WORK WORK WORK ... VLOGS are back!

I know there hasn't been the behind the scenes recently, but I woke up today with an idea that we should do something about audio. Well, I've been playing around with the idea of explaining what we use for audio, and apologies for me using the built-in microphone on the Sony RX100. I really want to share my thinking, my thought process behind making this video that you're about to watch. Will be linked in the description. It's about audio for video and why it's important.
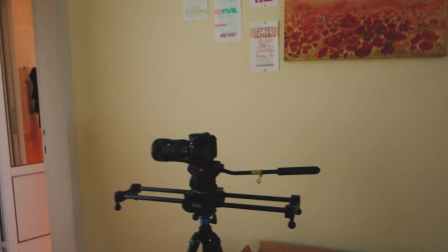I'm setting up my first shot. It's going to be in this little hallway here,
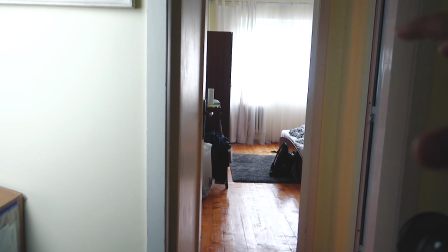because what I'm trying to do is tell you guys a story of like what happens when like I wake up, maybe go in the kitchen,
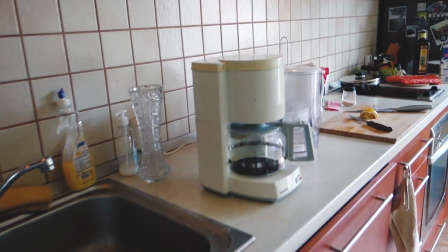have coffee and whatever. All this through audio. So you'll be seeing the visuals,
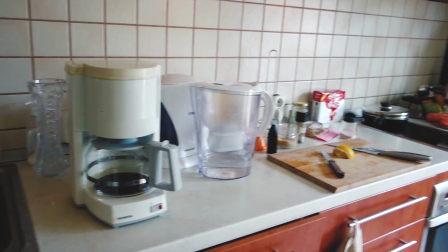but you will not be seeing me as a subject of interacting with anything in the kitchen or anywhere in the household.
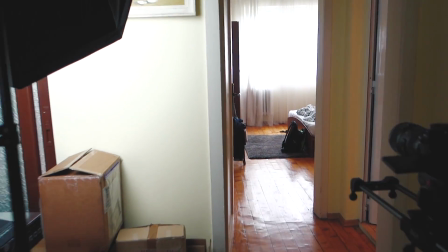And the idea is to tell you what I'm doing through audio. Okay, so what I need to do is highlight the door frame, and it just happens that, well, I have the soft box is firing on the left side of the frame. The other edge, the other right side of the door kind of gets lost in the light, and I want to separate that because I want the viewer to know that we are coming through a doorway.
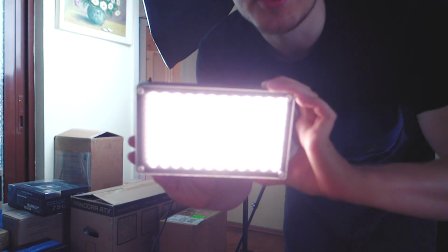My trusty light.
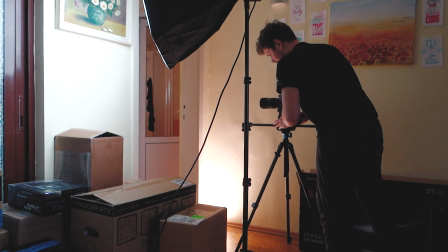There we go. That's it. On to the next shot with the floor.
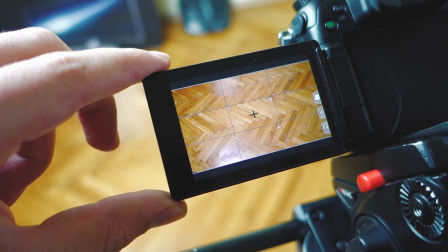The idea with the floor here is that I want to capture the pattern,
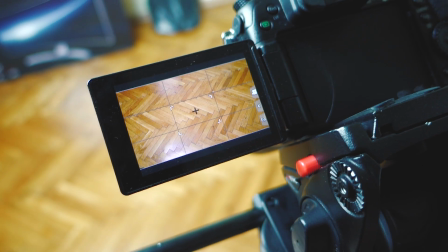and then in the actual video you'll hear me walking across, but obviously you won't see me walking across.
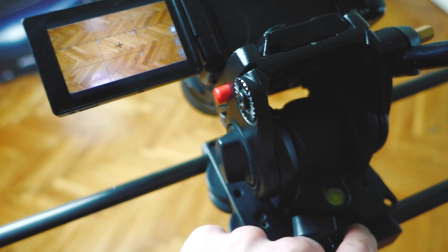And I do want to add motion to the scene.
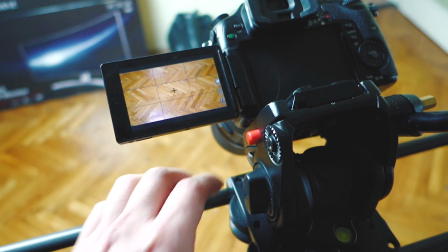That's why I'm using the slider, because I want to indicate that yes, there is something happening aside from just static visuals.
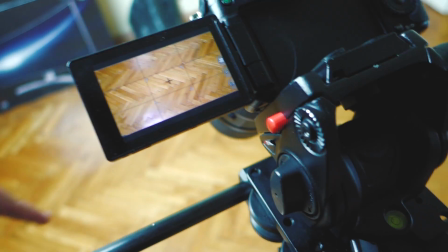You'll be able to hear what's happening, and my direction of the slide indicates where the subject is going next.
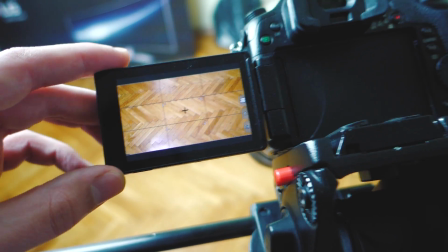Otherwise, you'll be kind of confused. So I hope that translates really well.
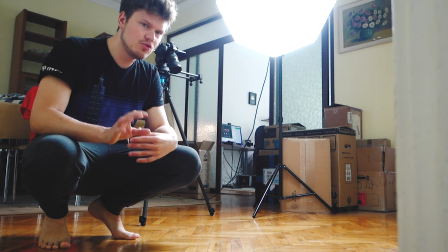The floor does squeak a little bit. So when I do record audio, and you will see that adjust in a little bit,
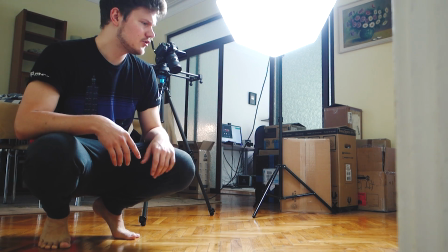I'll put the microphone exactly in this spot so that the microphone is recording from the position of the camera,
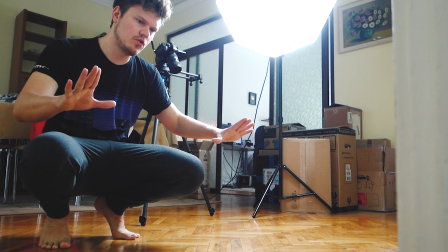so that once you're looking at the footage, you have also the correct audio representation of space.
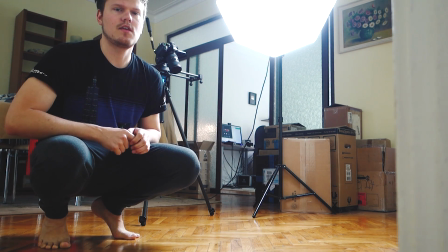And I'll do the same thing for all the other shots.
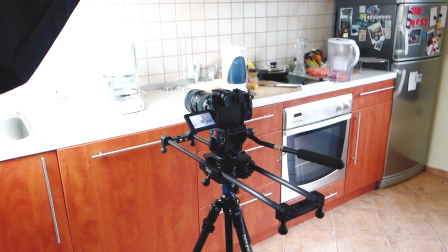So for this sequence, I brought a light into my kitchen because I want to add extra light onto the coffee machine.
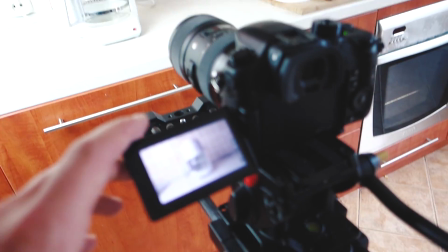For this one, we're gonna have another slide shot coming into the coffee machine,
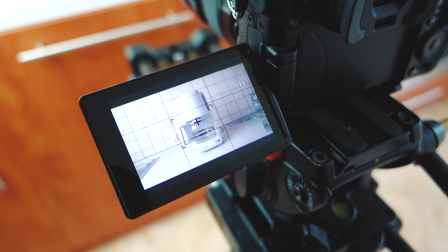and then all you'll be hearing is me like pressing the button, putting the pot back in, putting coffee in, and whatever.
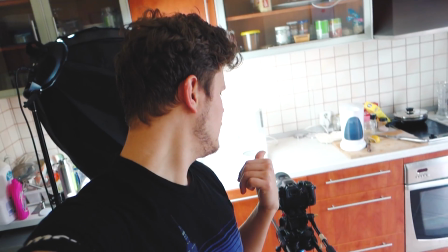So I was actually keeping the frame or the coffee mug out of focus pretty much for the entire time until the end, partially because I want to hide any little crumbs or little spots of coffee on the machine itself, because that's gonna look dirty, and also because hopefully that will drive the storytelling aspect through audio much better. So for this next shot, I want to have a coffee mug on this coffee table to represent that, you know, when I wake up, I go to the kitchen, make myself a coffee, and have the coffee outside of the office, because the office entrance will be a whole new little sequence in the opening sequence for this video. So I want to separate the two, and hopefully it all works out.
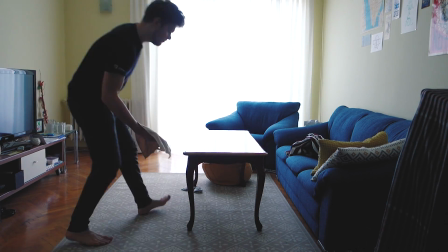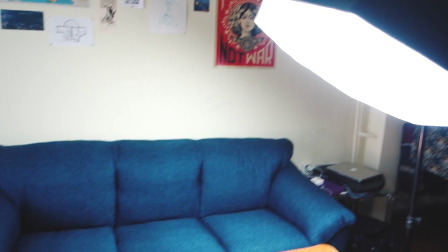So this next shot took a little longer to set up. I have one main key light highlighting the subject, which is our cup.
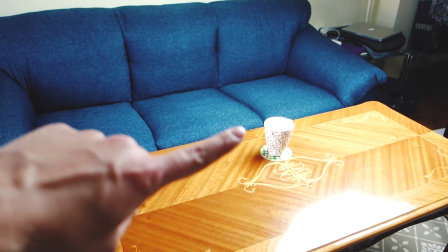And then I have one light on this side to give the cup a little extra things on the sides there.
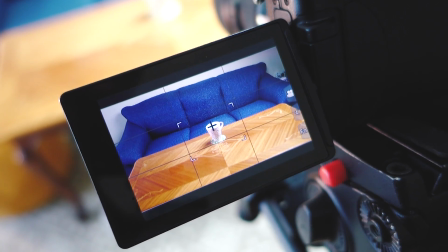I think it turned out really good.